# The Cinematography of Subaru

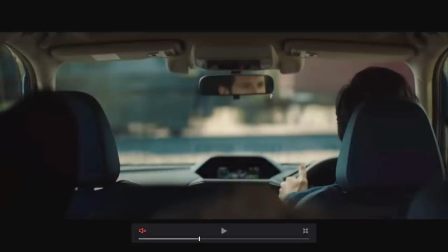Where are your eyes already looking? And what happens in the next frame? Really important.
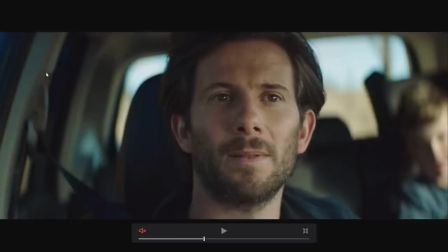We could have framed Dad over here again.
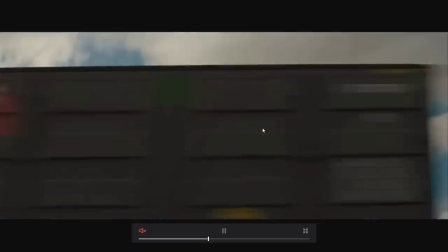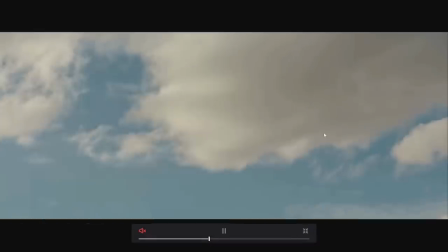Here's another good example. So train traveling to the left.
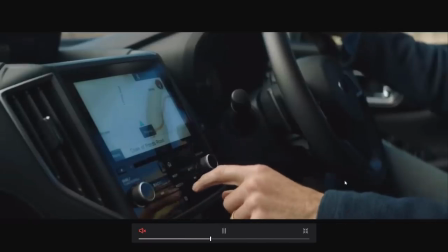And what happens in the next frame? Hand travels to the left.
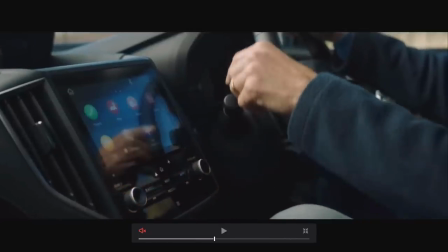So even movement can help.
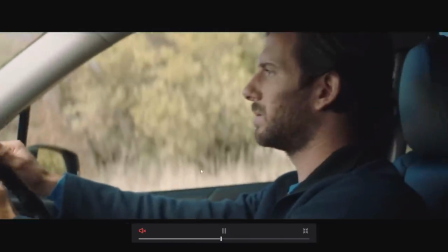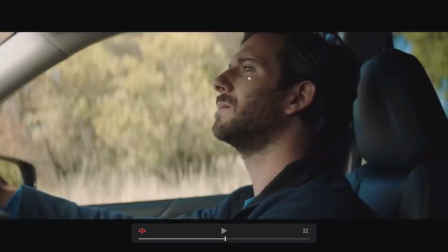Another great example of a perfect cut. We're paying attention to Dad's eye.
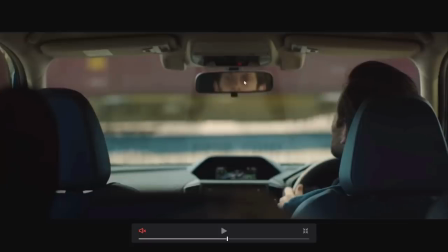What's the next frame? We're literally a couple of pixels away from Dad's eye.
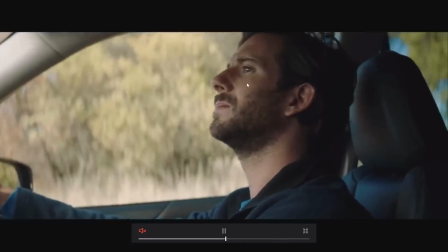It's just perfect. This is why editing can look just so seamless, and how editing can be seamless.
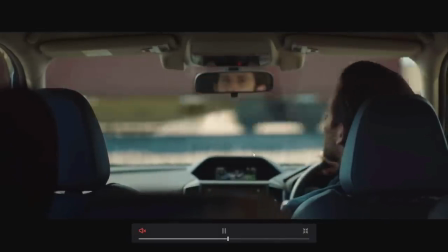And that's the whole point. You don't want people to notice an edit.
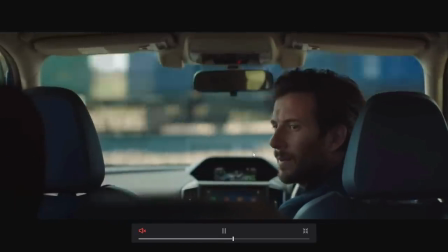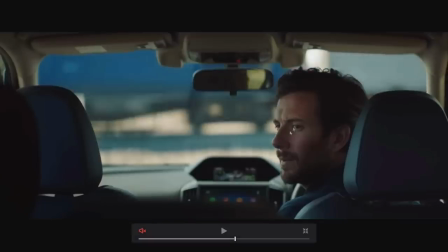And where it doesn't work is where you want someone to be looking across at someone. You don't want to have the sun here, because then it would feel like a jump cut. Well, it would be a jump cut, plus you're crossing the line, is what I meant to say. But when you're using eye lines, that rule can change, and it actually makes sense to have the sun on the left-hand side of the frame there,
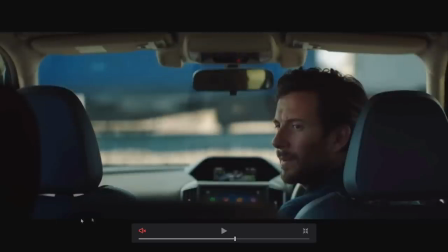because then you feel like, he's looking at someone. He's looking across at someone.
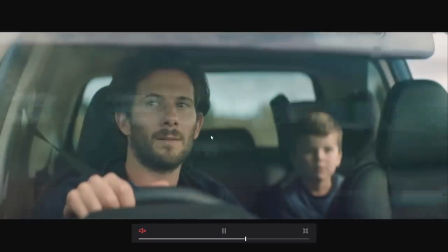I really love the use of the reflection on the window there as well. Really helps that cut. Again, this is another really good example of condensing time.
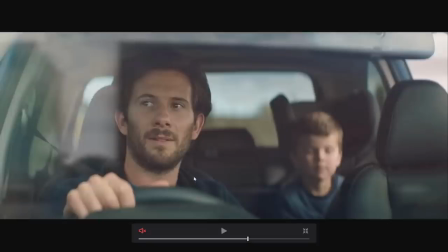So here we have father and son sitting in the car, train passing, and Dad's had this great idea.
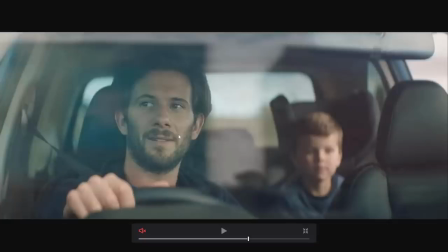He's like, you know what? We're gonna get out of the car and enjoy this moment. But we didn't see that. We don't see the doors opening. We don't see the son getting out of the car. We don't see them undoing their seatbelts. We're just, bang, we're here, we're done.
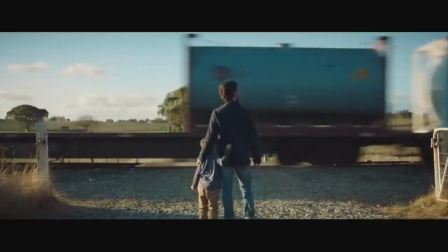We've got this beautiful central shot pushing in with the dolly slowly, and we've condensed time massively.
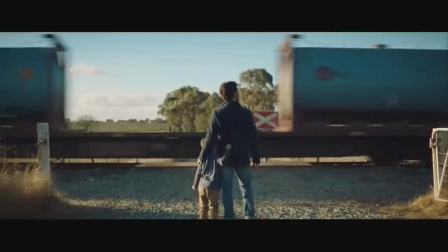But it works, it's still seamless.
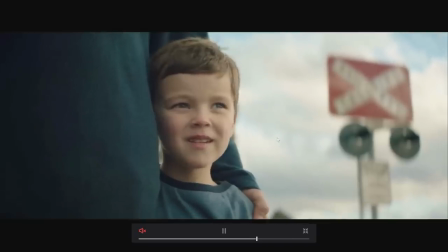Another thing that I sort of noticed that might be interesting, and I could be wrong, but if you have a look at the sign here, so we have a nice frame of sun snuggling into Dad, and imagine this frame wasn't here. It might look like a bit of maybe a boring shot. Maybe they just wanted to add this into the frame, right?
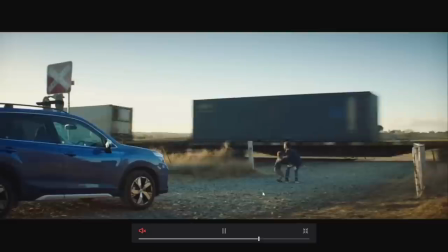But if you have a look at the shot before it, the shot after it, you'll notice that it's actually facing the other way. So, if we did have the camera over here looking at sun snuggling into Dad, what would you have in the background?
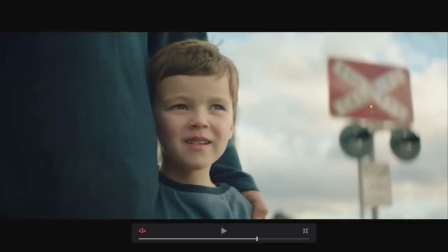You wouldn't have this sign. You would have the back of that sign and the back of these things. So my guess is that they've actually cheated that shot, and they've just placed these guys over here in front of that sign.
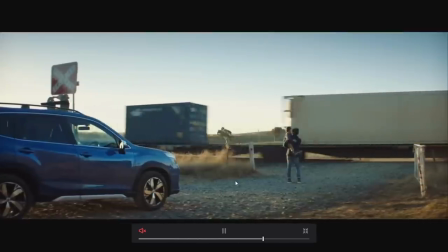Any case, it works fine. And this is where continuity doesn't necessarily, once you've taken things like edit lines,
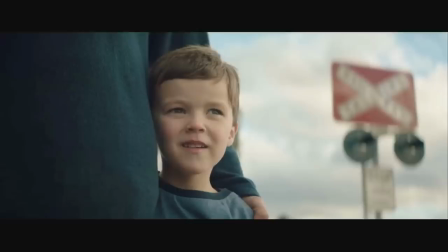camera movement, eye lines, and all of the things I've been talking about into consideration, you can get away with inconsistencies like that. And another inconsistency is the lighting. So here there's no hard light whatsoever, no backlight whatsoever.
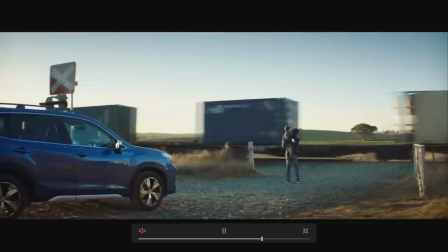Here we have hard backlight, and here we have, again, hard backlight.
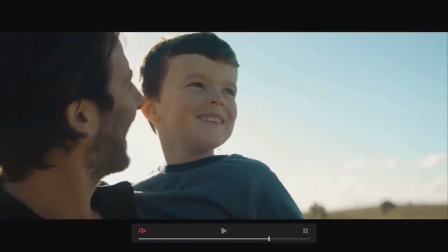It looks beautiful, but doesn't necessarily match. Is it a big deal? No. A lot of the other important things about filmmaking and storytelling with these visual mediums have already been taken care of.
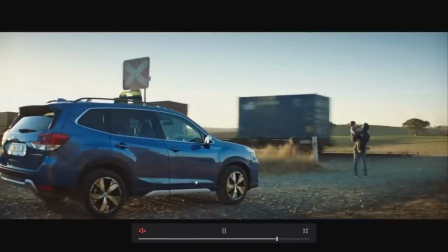And this is where we don't have to worry too much about that. Lighting consistency, for example.
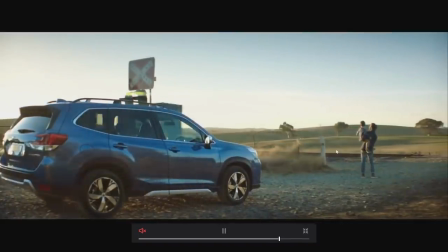I thought this was really clever too. So we have the train traveling left, and remember,
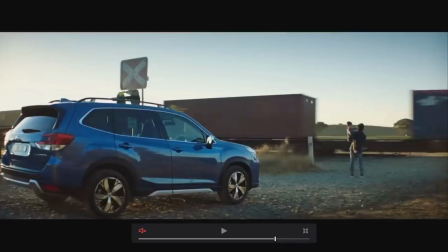it's Subaru that we thank for this family resolution.
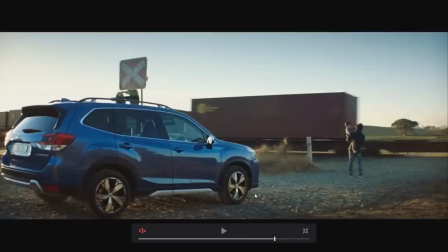And if you look at the camera movement is traveling left,
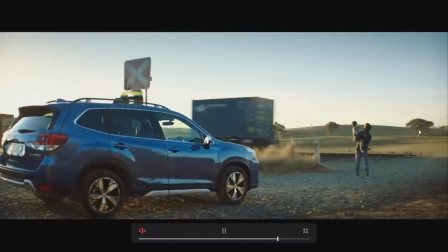pointing towards the car, but also the train is helping us focus our attention.